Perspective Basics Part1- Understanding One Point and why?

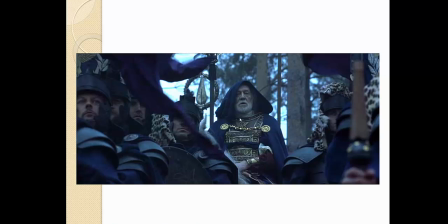[20:20]
This is about composing now. It's about understanding how and when to group items together. So I'll be talking about that as we go through the class. I sort of sneak up behind you and I start mentioning comments about grouping and arrangement and focal points.
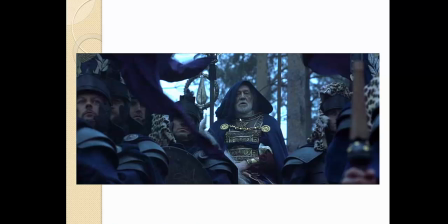[20:35]
That has to deal with composing, okay? So I try to get you to think about your composing and what you're arranging, okay?
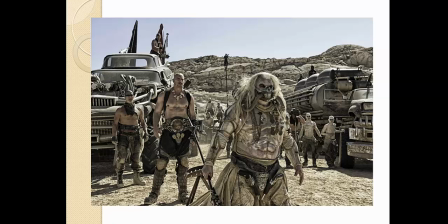[20:41]
Here's another sample for you, okay? So looking at this sequence right here, okay? What movie? Just want to make sure. Someone says something.
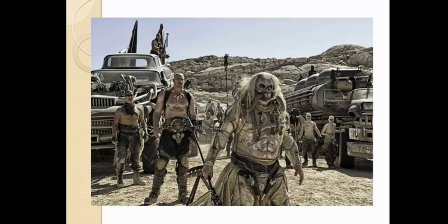[20:57]
So we look at this Mad Max, right? First of all, the shot's in one point. Okay. Second, do you see how this guy really doesn't have much around him? Do you see how white he is? Do you see how this guy and these characters blend into the side?
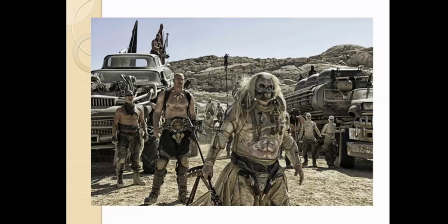[21:16]
So you have a left grouping, you have a right grouping, and you have him in the middle, offset, and he sort of pops out. Okay? Staging.
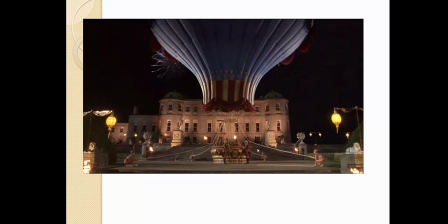[21:31]
All right, this is The Count of Monte Cristo, another fantastic movie to watch with a good story. It's a little bit older. There's a scene in this where the Count comes back. So imagine you're a board artist and you have to board out the sequence you get,
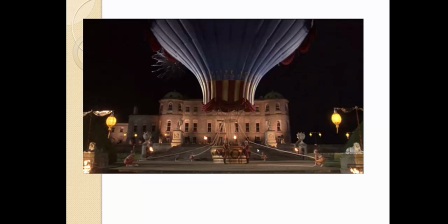[21:47]
the script, and the script indicates that when the Count makes his final appearance, he's going to come down in front of his party and he's going to come down and drop down in this balloon. This is a really important part of the story. Why?
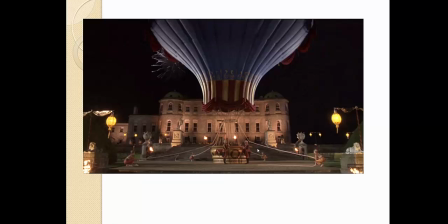[22:02]
Because this is the Count finally returning and be exposed to his enemies as a different person, and nobody's ever seen that before. Does that make sense? So right there I said the key word, important. Once you hear important or importance, battle, war, wealth, religion,
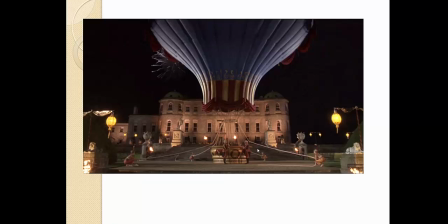[22:19]
any of those things, your shot better be set up into one point, and that's exactly how they did it. Behind them you see his house. Down comes the balloon. These 2 guys standing right here, here and here, they go to open the door, and then out, and even better, he's sitting there inside.
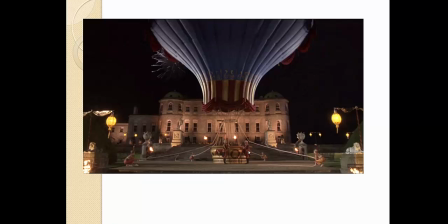[22:37]
Then he stands up like, okay, I got to go deal with people now. And then he walks out, and he's coming right towards us in one-point perspective.
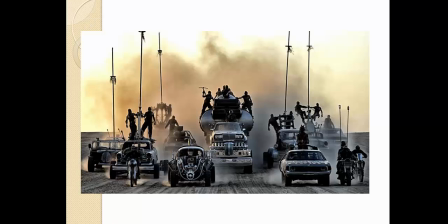[22:45]
It's a fantastic way to set up the scene, okay? Again, we go back to battle sequences, right? We go back to Mad Max, and we look at exactly how they're staging. And also notice, where's the most interesting silhouette shape right now in this image? It's right smack dab in the center.
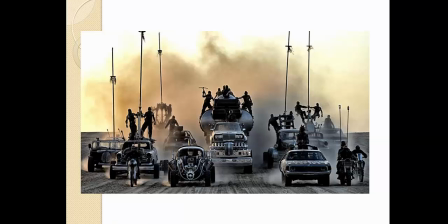[23:03]
So that means your focal point and part of what you're looking at is right there, which means the other elements that are grouped become supporting elements in the composition.
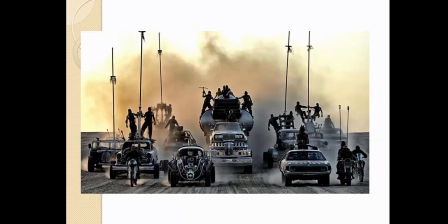[23:15]
So a long time ago, I was really lucky to take some classes with Paul Felix, another guy named Jim Schlenker, and then my mentor, Michael Spooner, okay, and Robert St. Pierre.
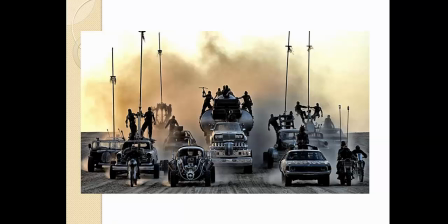[23:30]
And I remember talking about groupings and reads. And here's another thing to consider. The human brain tends to work better with prime numbers, okay? For example, we tend to memorize things better in primes.
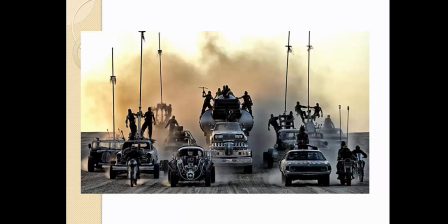[23:48]
We tend to look at things and be able to focus on things in primes. When we look at things in pairs, and in even numbers, we tend to mess them up. Okay? So prime language examples of numbers and compositions tend to dominate in art a lot. Okay?
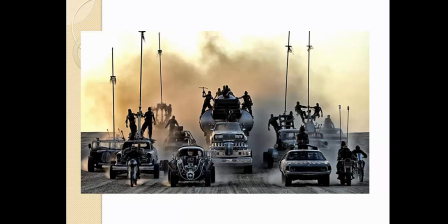[24:05]
I'm going to give you an example. I'm going to start to sing the very beginning of a song that has a phone number in it. And you guys finish it. 8, 6.
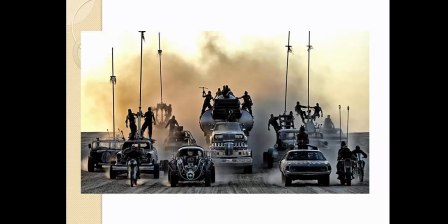[24:21]
Keep going. It's an 80s song. 8, 6, 7. Louder.